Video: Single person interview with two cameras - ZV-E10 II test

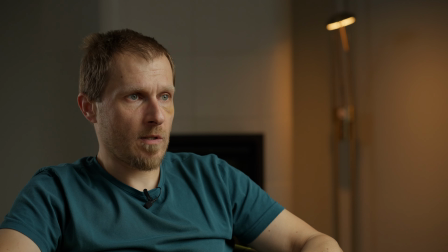20:34 It is much less contrasty, and I can,
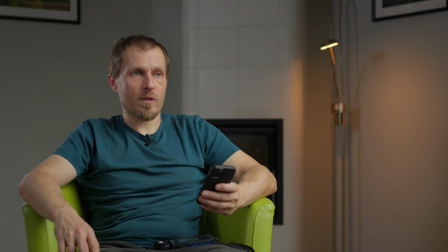20:39 if that app allows me, I can change the intensity of the fill light and actually go
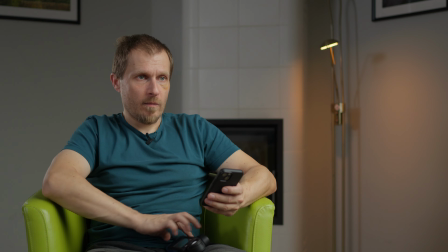20:46 to like washout look, and like probably now it might be,
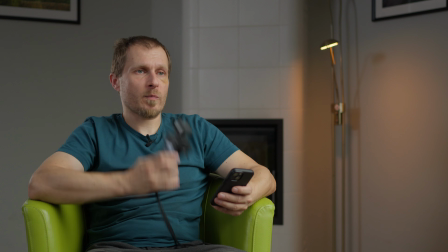20:53 no, there is still the same exposure. And what is the exposure here? f2.
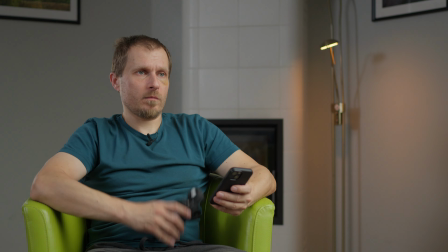f2.8 at 54%.
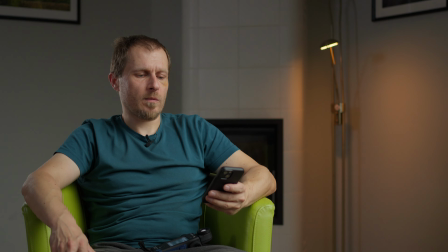21:07 So yeah, but I like the moodier look, so I know, maybe something like that.
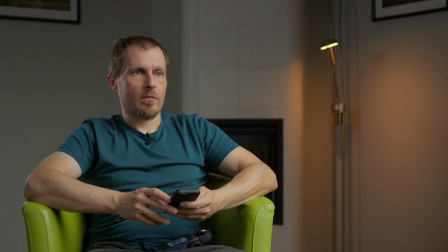21:16 It is at 15%. So yeah, that's the look with Aputure 600D and
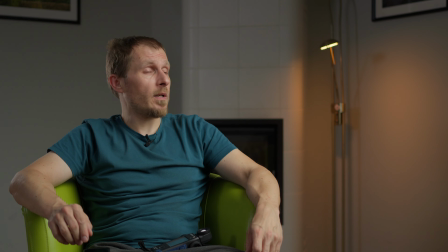21:24 600D and light dome 150 with a grid and double diffusion.
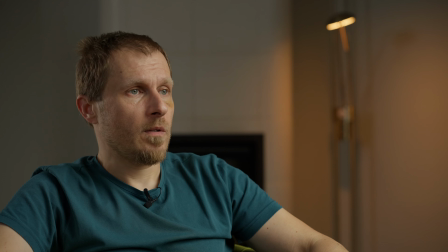21:29 And I think it is quite nice.
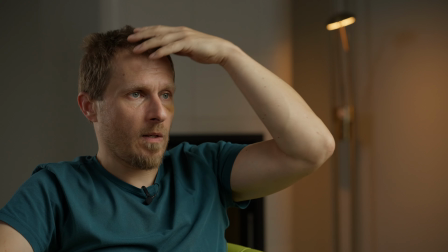21:32 And actually, yes, I think that, and when the light was higher, it was hitting
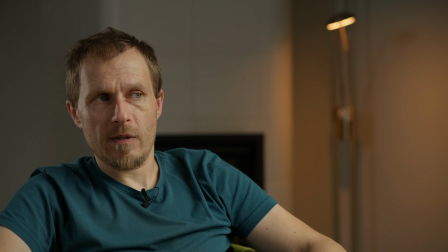21:39 my forehead and was like, it looks like there is a bald spot or whatever.
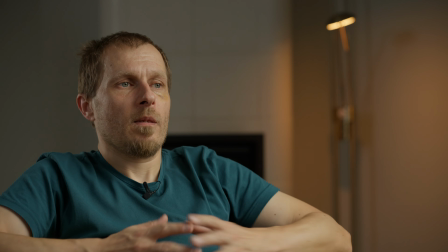21:45 So that's the look. That's the look.
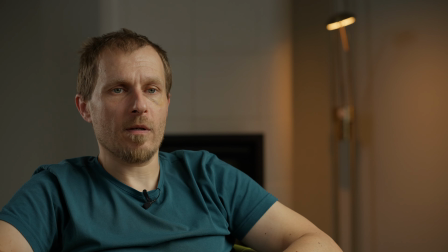21:50 And I think it is quite nice. Although I will show in a second that with light 150 it would be harder to conduct the interview because it is in the way.
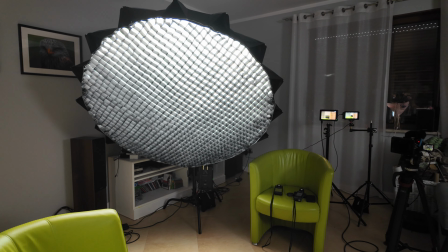22:02 So let me show you. So this is how it looks like with light 150.
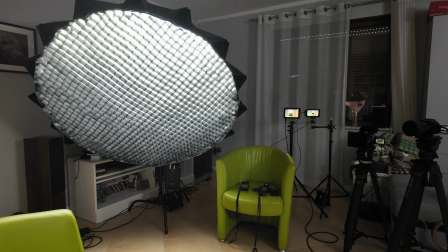22:10 Actually, it's probably hard to sit there because it takes some space,
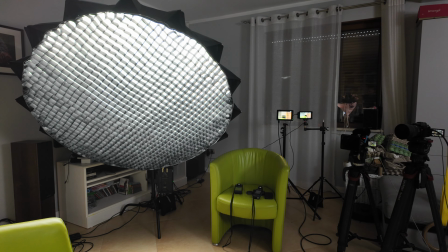22:16 but that interviewer can move, or I can move the light a bit to the side.
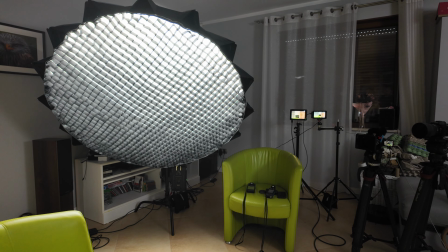22:23 It is now like maybe it's 45 degrees because I'm sitting at the angle, but yeah,
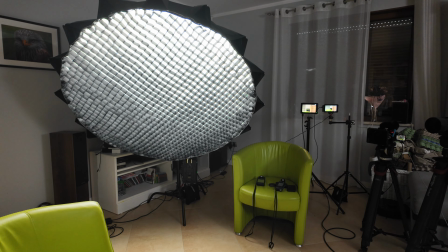22:31 this is the how that setup looks like when viewing
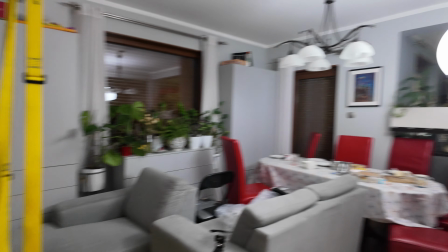22:40 from outside. And still there is a field light.
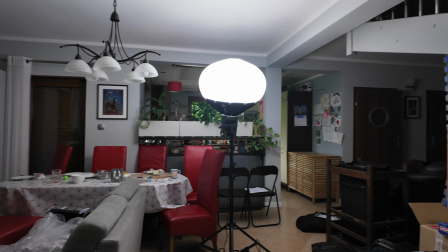22:46 It is quite far away, like 4 to 5 meters,
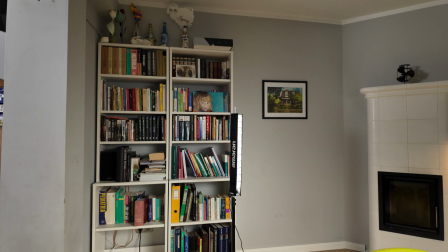22:50 then that's why the fall off is not that abrupt, and shadows are a bit less harsh.
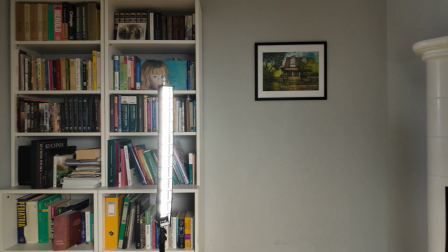22:56 And there is this edge light, which I think is also nice.
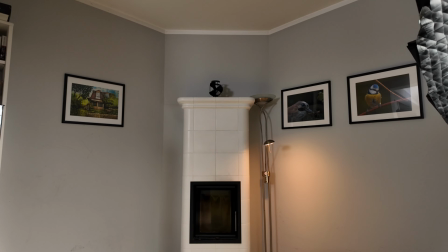23:01 And the edge light is running at, this edge light is running at 29% at the moment.
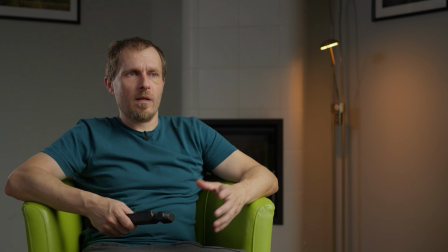23:09 So yeah, that's the setup. And I think, and it's hard to say which one is the best, but I guess one of the setups with the grid is better for me than the setups without the grid.
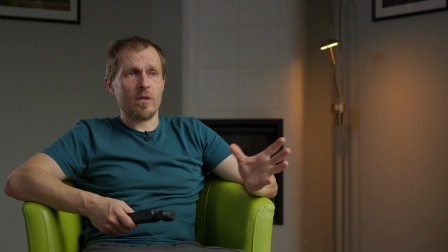23:25 Is light dome 150 better than light dome 2? I don't know yet. I would check this and see. But basically this is the like go-to setup for 2 cameras interview.
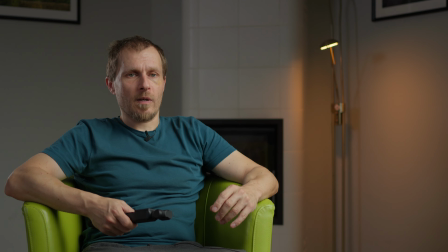23:40 I guess the easiest you can do it. And I'm filming on the shadow side, and that's it.
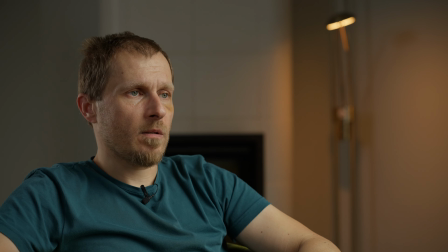23:47 Cheers, mate. Cheers, mate.